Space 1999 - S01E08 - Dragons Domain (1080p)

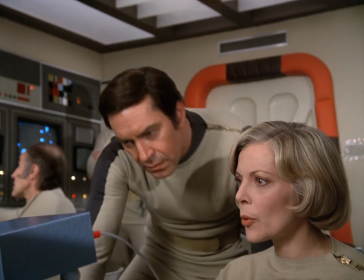44:54 John, we're getting life signs on the probe ship. Cellini's.
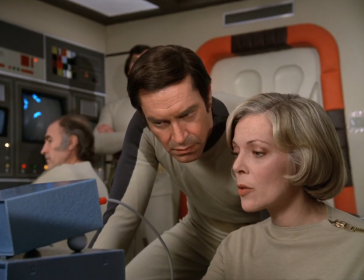44:59 If there was anything else, we'd be receiving it. Providing our instruments can read it.
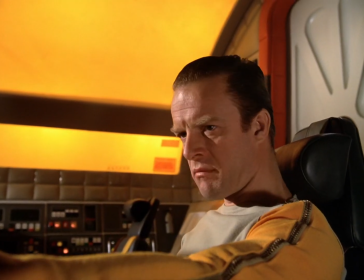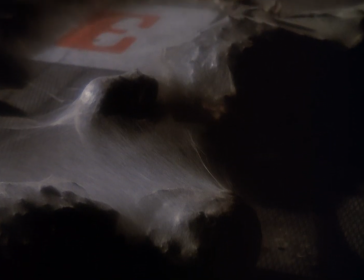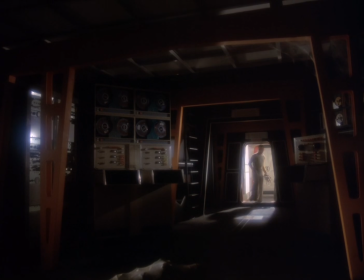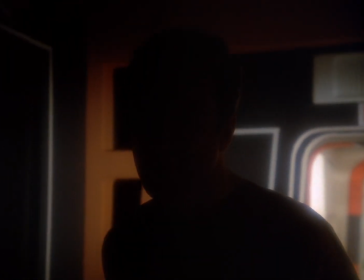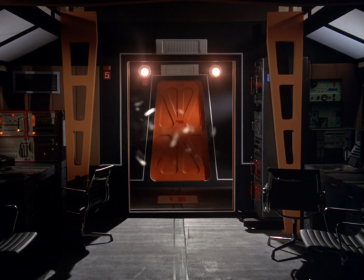45:58 sequences that involve the monster,
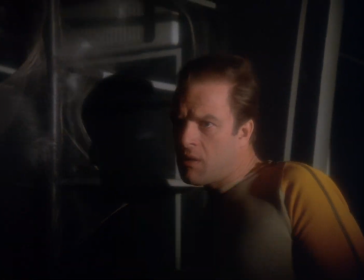46:04 even today, in my view, look very good, very exciting and very frightening.
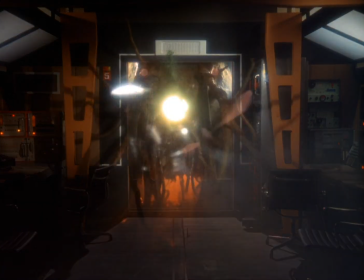46:13 But if I tell you, I've just finished a brand new series called The New Captain Scarlet,
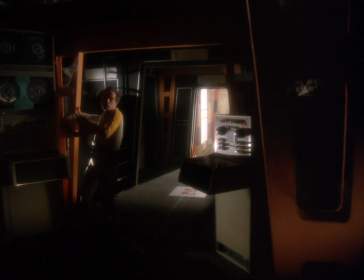46:20 which is made wholly in CGI, computer-generated images.
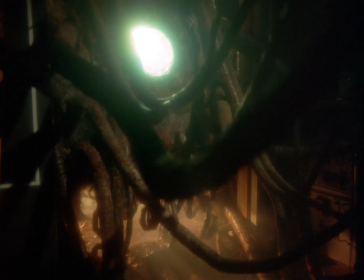46:25 And the only reason I mention that is now when I look back on Space 1999,
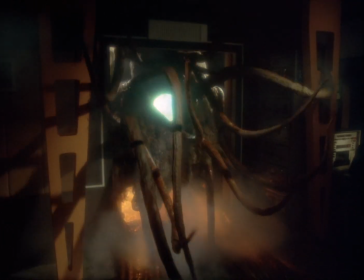46:33 I look at this sequence with the monster
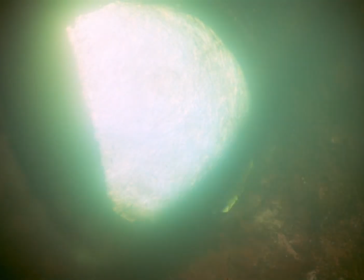46:36 and I really just wonder how we ever managed to put it together without the aid of computers.
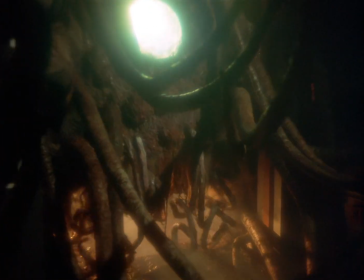46:43 And I can tell you what I remember about this particular show and this particular sequence was
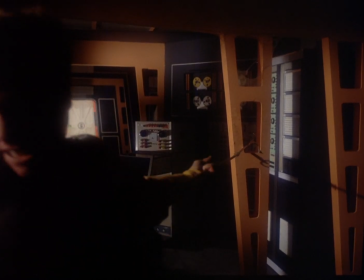46:49 that the monster was made by Keith Wilson and his model makers.
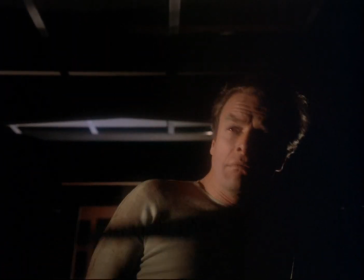46:57 The monster itself, the tentacles were made of a rubbery material.
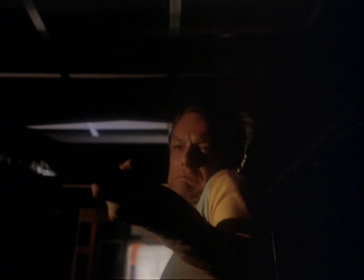47:06 They had to keep their shape,
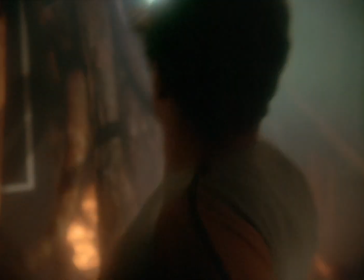47:08 and yet they had to be capable of being pulled about by fine wires.
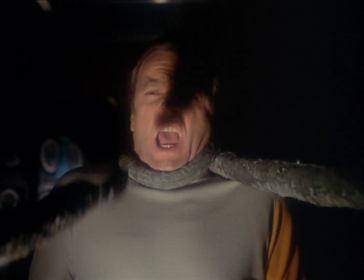47:15 I mean, we had to test to find wires that could take the weight of those tentacles and move them,
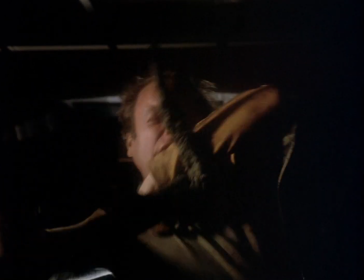47:23 and yet were fine enough not to photograph. Well, of course, what I've just said is an impossibility. I mean, you can't put a wire in a shot and expect not to see it.
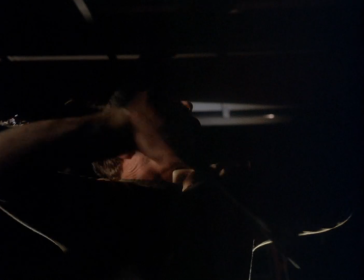47:36 And so, of course, there was a lot of work done on the set
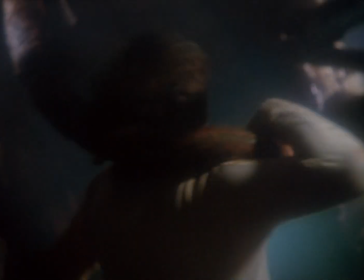47:40 with the camera operator talking to the special effects man
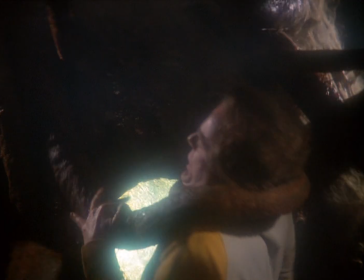47:46 and getting him to paint the wires to match the background so that they wouldn't be seen.
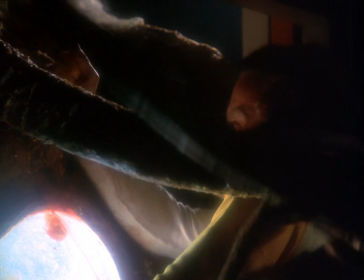47:55 And then the late Frank Watts, our cinematographer,
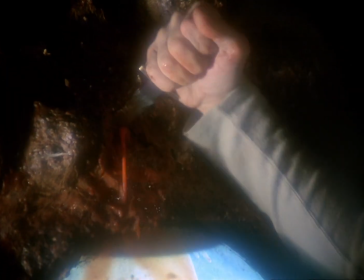48:01 he had to light very, very carefully to make sure that they weren't seen.
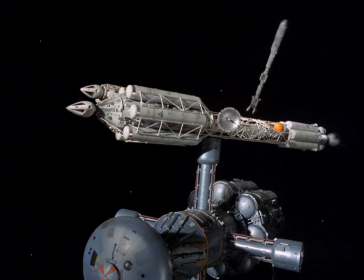48:06 And of course, we had to shoot a whole sequence of shots that,
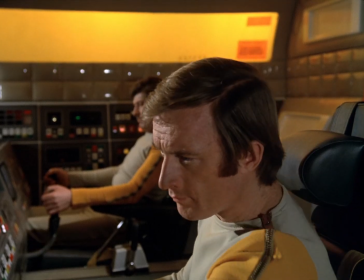48:14 when cut together with people's reactions to the monster, made an exciting sequence.
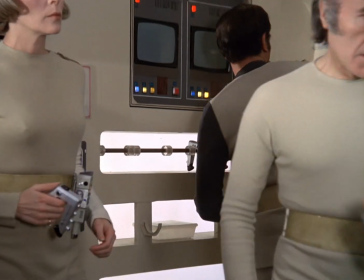48:23 But what I do remember is that
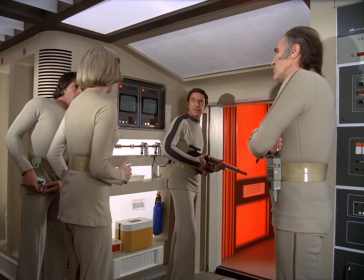48:26 there were a lot of people working behind the set in the monster's mouth.
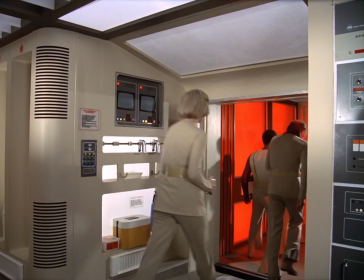48:35 And when somebody was pulled towards the monster,
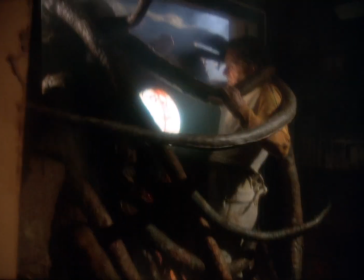48:41 the actor and the director had to work together to make it look as if he was being pulled by the tentacle.
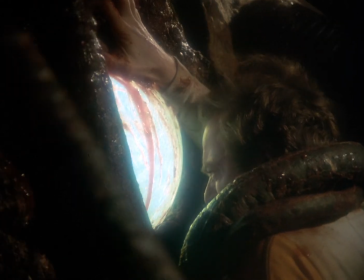48:49 And then as soon as he went through the hole, people out of picture would grab hold of him or her,
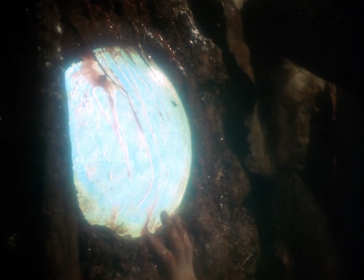48:57 and they would fall over, and they would slide them up a slope until they disappeared.